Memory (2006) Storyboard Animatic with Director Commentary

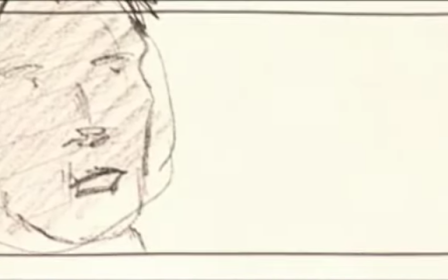(12:18)
And this was dropped not because of the scene itself, but because of time and scheduling.
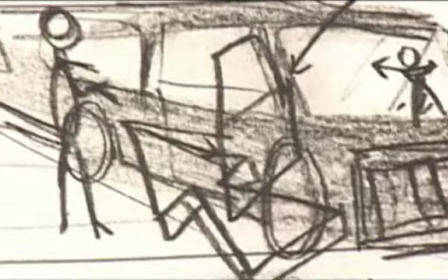(12:25)
This scene was placed in a studio, and we had to do a poor man's process where we made it look like they were on the highway, and it just didn't work.
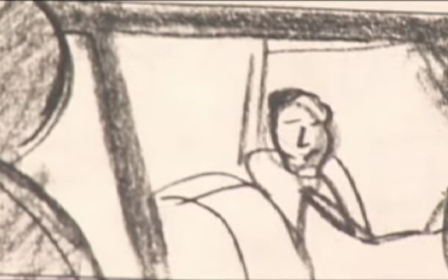(12:34)
And that was really a limitation of the way we had to shoot it. And I missed this scene, actually.
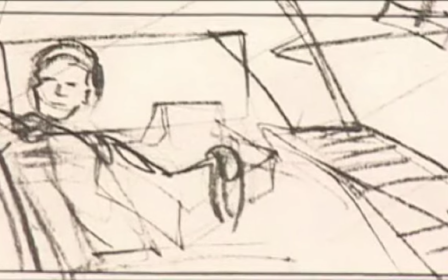(12:39)
I think it's a great scene. It's a wonderful scene, Deeper with his kid there and Taylor all alone.
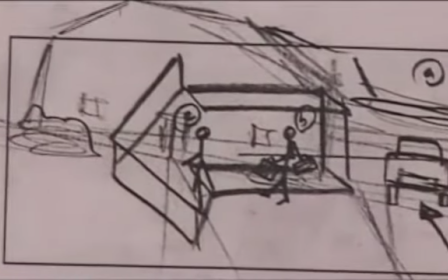(12:44)
And then Taylor goes home. This we pretty much kept.
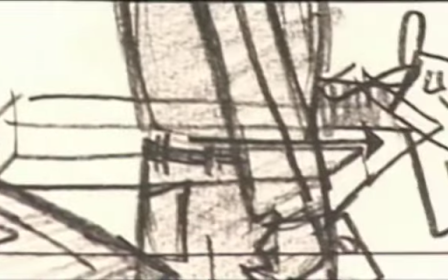(12:49)
He comes into his house. He does a few things.
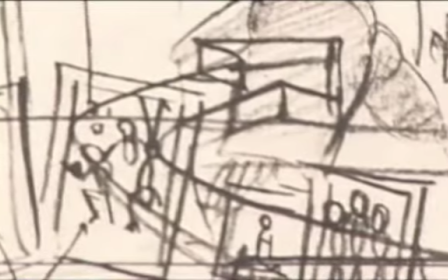(12:54)
I wanted more photos and family photos, but just due to time, budgets, everything, we had to trim everything.
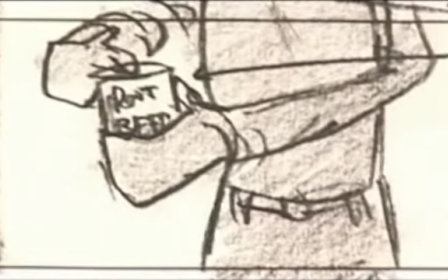(13:03)
Root beer was a key thing. That previous shot was going to be a very dark room with the fridge only lit, so you'd notice the root beer.
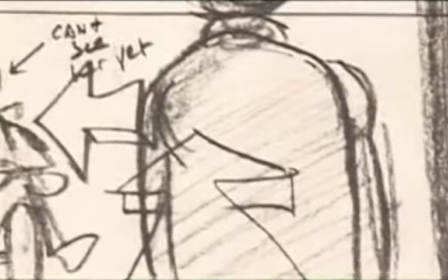(13:10)
And then going into his mother's room with the nurse.
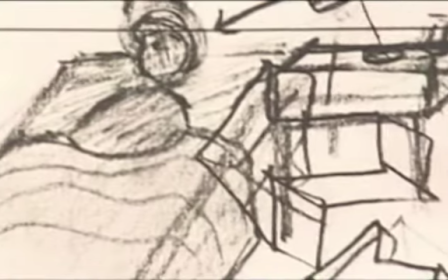(13:18)
And this is fairly similar to the boards.
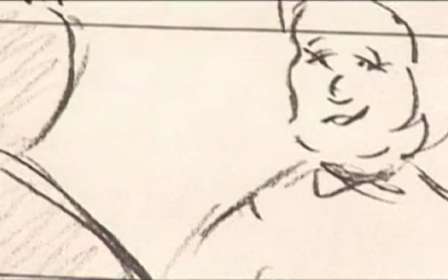(13:21)
I'm also, it's funny, you know, the more we stay to the boards, when you look back, the better the scenes are, I think.
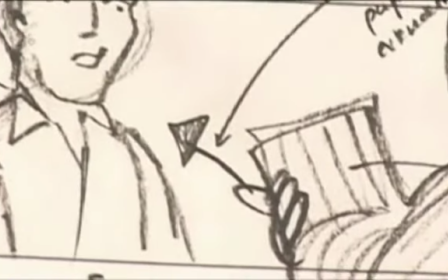(13:29)
They've just been so planned and thought out ahead of time. And I think this scene works very, very well in the film because we had enough time to
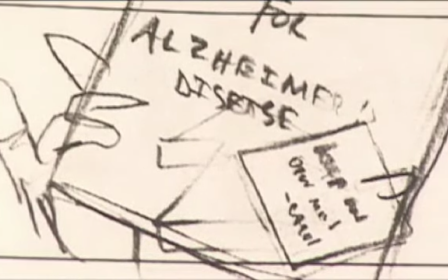(13:39)
get what we had planned for, basically.
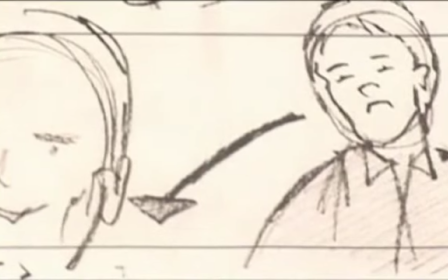(13:42)
In this take, directorially, I didn't want to reveal the mother until the very end of the scene.
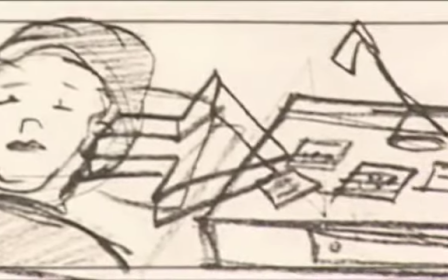(13:52)
But somehow, I think it had to do with some lack of coverage.
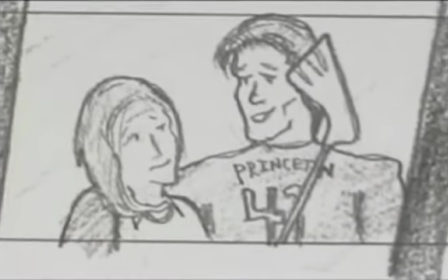(13:56)
We had to use her as a cutaway to splice off some previous shots, and these are things you run into editing.
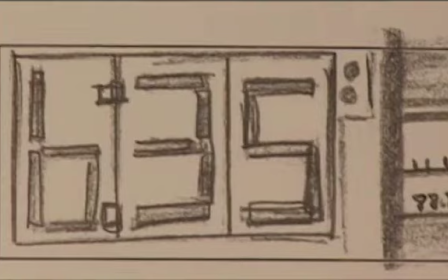(14:05)
But overall, I'm very, very happy with that scene. This montage, I'm really happy with.
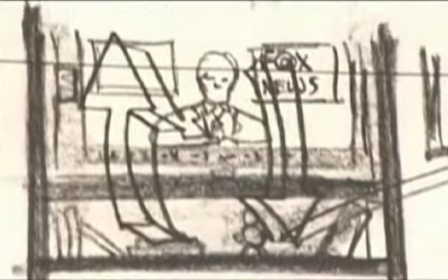(14:10)
We basically got this, including this POV shot that my producing partner, Tony Badalucco, did not like, but I really like.
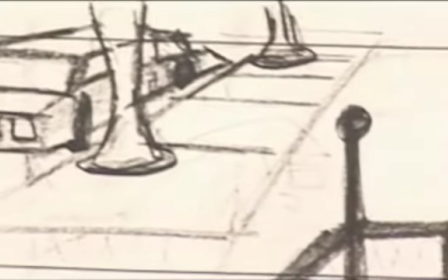(14:19)
And just getting to see this guy in his normal walk of life. And music and montages, I just love using.
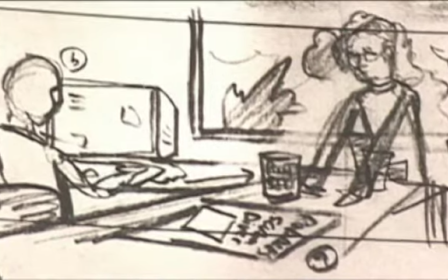(14:26)
And I think if you're watching, you know, the movie after seeing this, you'll see that most of these shots are pretty much the same.
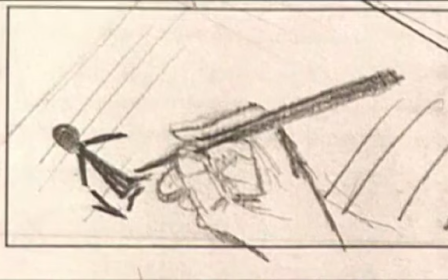(14:34)
There's some degree of change perhaps due to perspective and just the way we had to shoot for the locations.
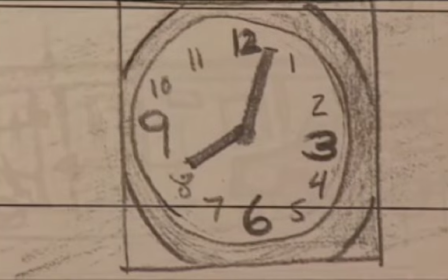(14:40)
But generally, the beats of this montage are the same. This is the lead up to the birthday scene.
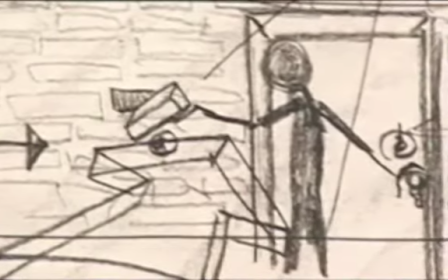(14:49)
We used a keypad instead of a brick in the wall with a key.
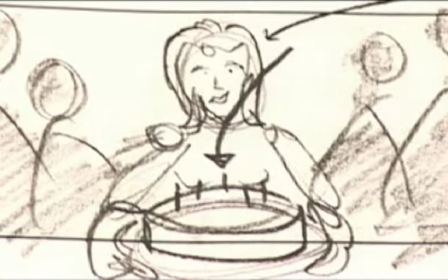(14:56)
And this is very similar to the boards.
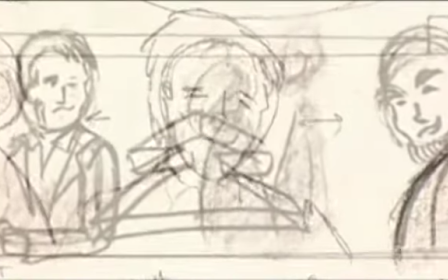(14:59)
And I really wanted a sort of montage here just to get away from the story, but
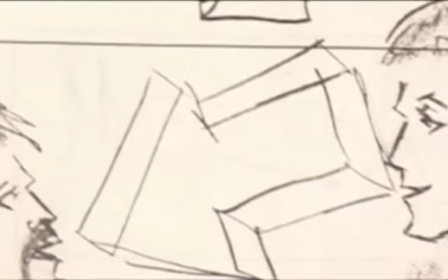(15:06)
I found in the pacing of the film there was so much happening in this
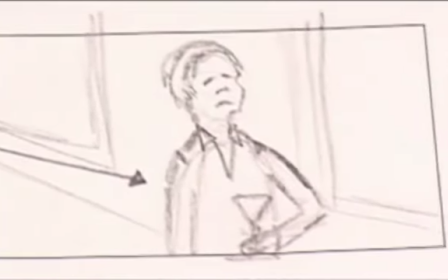(15:12)
art gallery that we decided to cut it.
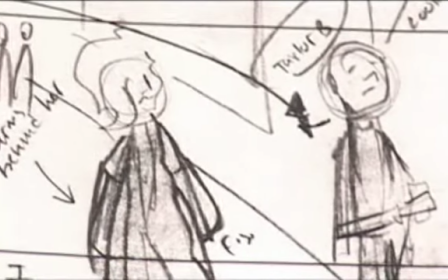(15:15)
This was a statue that was going to be hanging from the ceiling that ultimately was too large to really use in the foreground.
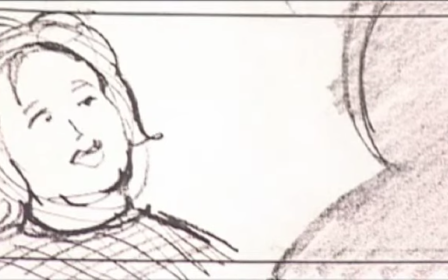(15:23)
This piece was really the second day of shooting,
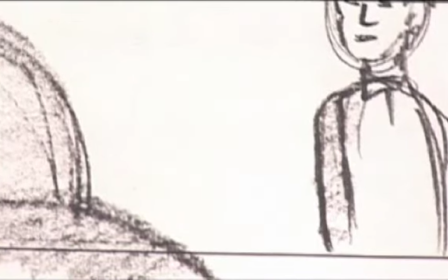(15:29)
which I would not have scheduled again to have such a large set piece with so many extras.
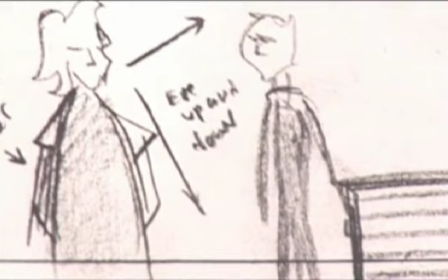(15:35)
In all this, we lost a lot of the coverage on Anne Margaret in the performance here. And,
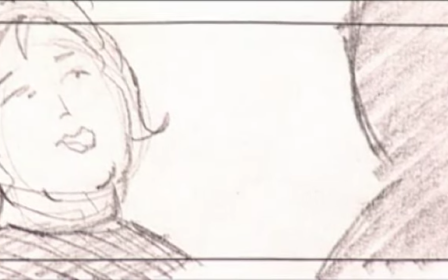(15:46)
I think the scene works in the film, but I always miss the coverage.
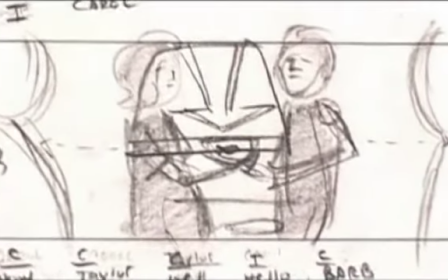(15:51)
I love going in close. This was a great sort of slow dolly into the fish close-up.
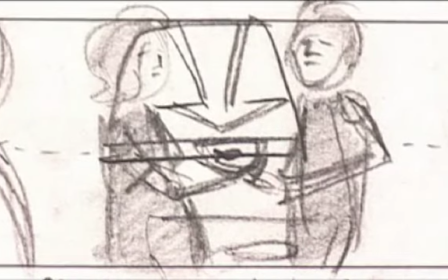(15:59)
But in the end, I think the sequence worked. And again, it's so interesting to look at this because this is sort of the movie in a perfect universe without scheduling, budgeting issues,
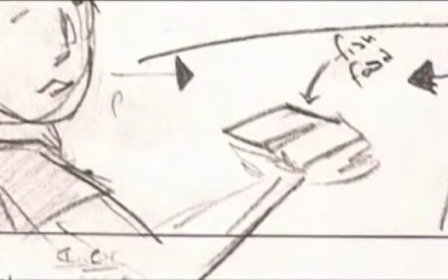(16:14)
conflicts, problems with actors, just all types of different things.